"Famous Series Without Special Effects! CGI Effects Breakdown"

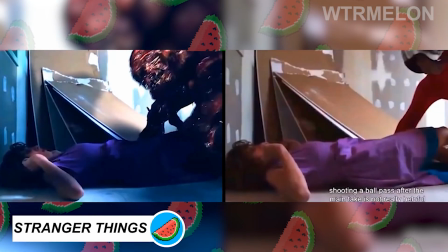(8:27)
This comical-looking stuntman in red spandex and a shiny helmet is none other than the terrifying Mind Flayer without CGI.
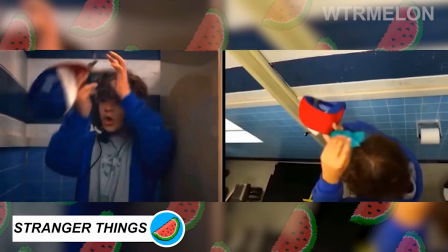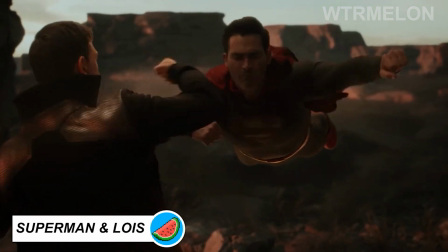(8:43)
A stunning array of visuals is given with any story that features the Man of Steel.
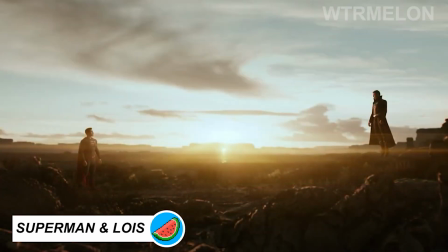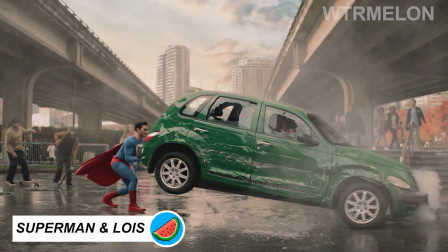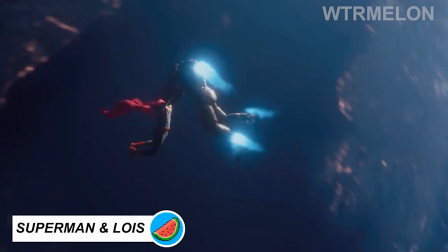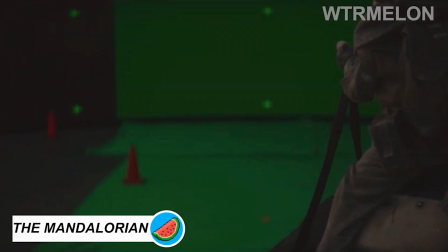(9:09)
The production team pulled references from elephants and rhinos to design realistic Blurg,
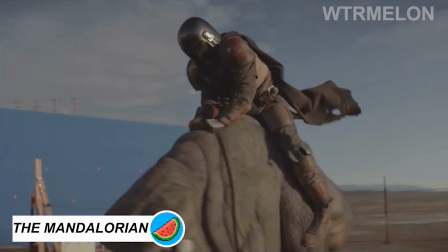(9:14)
a massive dinosaur yak-like monster that The Mandalorian learns to ride.
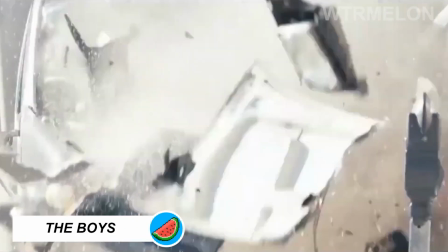(9:22)
For the shot where Queen Maeve shatters an armored truck,
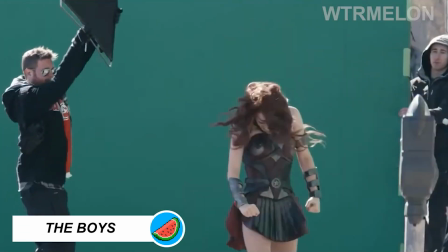(9:26)
the production team filmed a real truck smashing into a steel pole that was later removed by VFX.
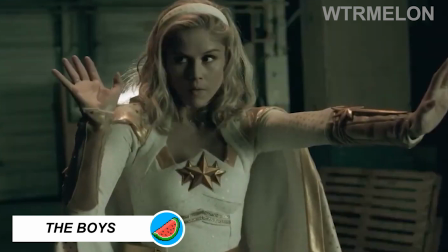(9:32)
The boys' special effects were nominated for an Emmy in 2021, but lost to The Mandalorian.
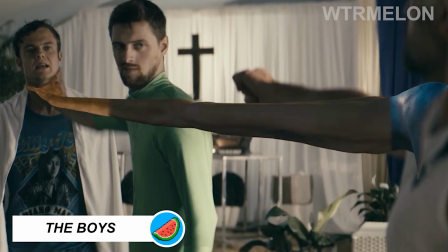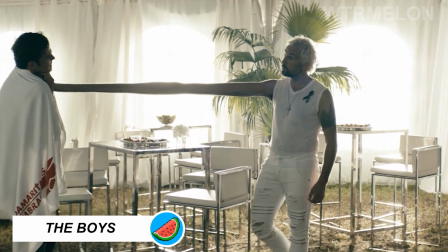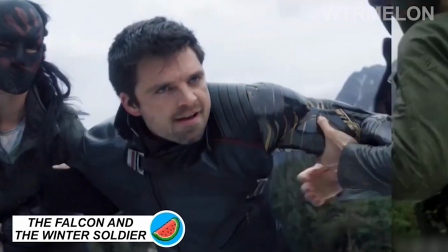(9:50)
While Marvel's first Disney Plus series, WandaVision, went easy on the action,
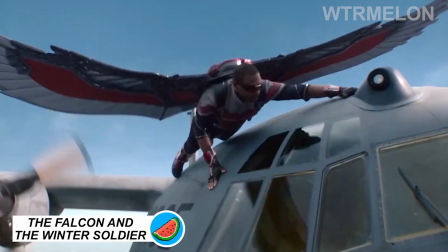(9:55)
The Falcon and the Winter Soldier has been chock-full of the MCU's typical heart-pounding moments, challenging the VFX team.
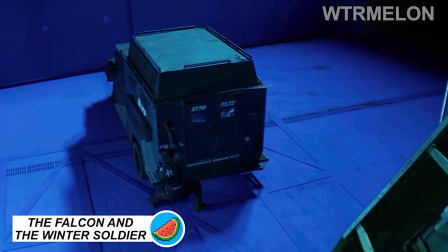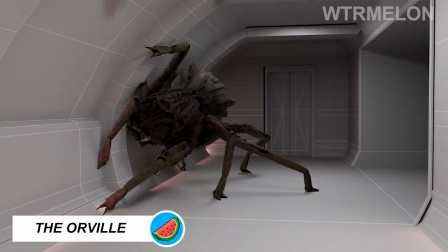(10:11)
The tenth episode of The Orville is an effects-heavy plot reliant on some mean and crispy visuals,
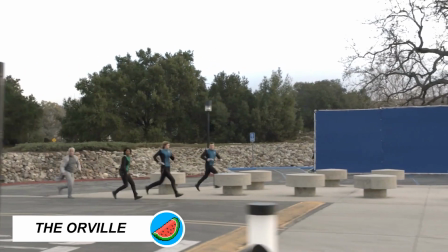(10:18)
but the execution, even when faced with the impossible, remains exemplary.
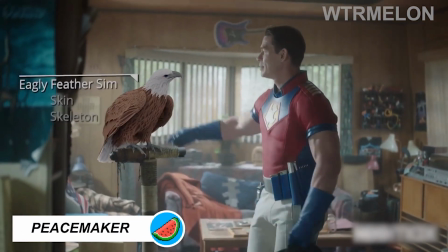(10:27)
The creators of Peacemaker once attempted to use a trained eagle to perform in several scenes,
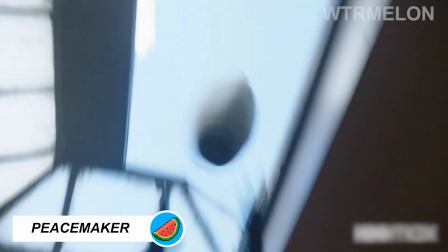(10:32)
but weren't satisfied with the animal's performance and went the computer-generated route.
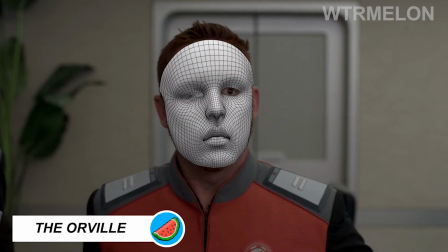(10:37)
The Orville team could use a real spider for this scene, but we don't think Scott Grimes would approve of it.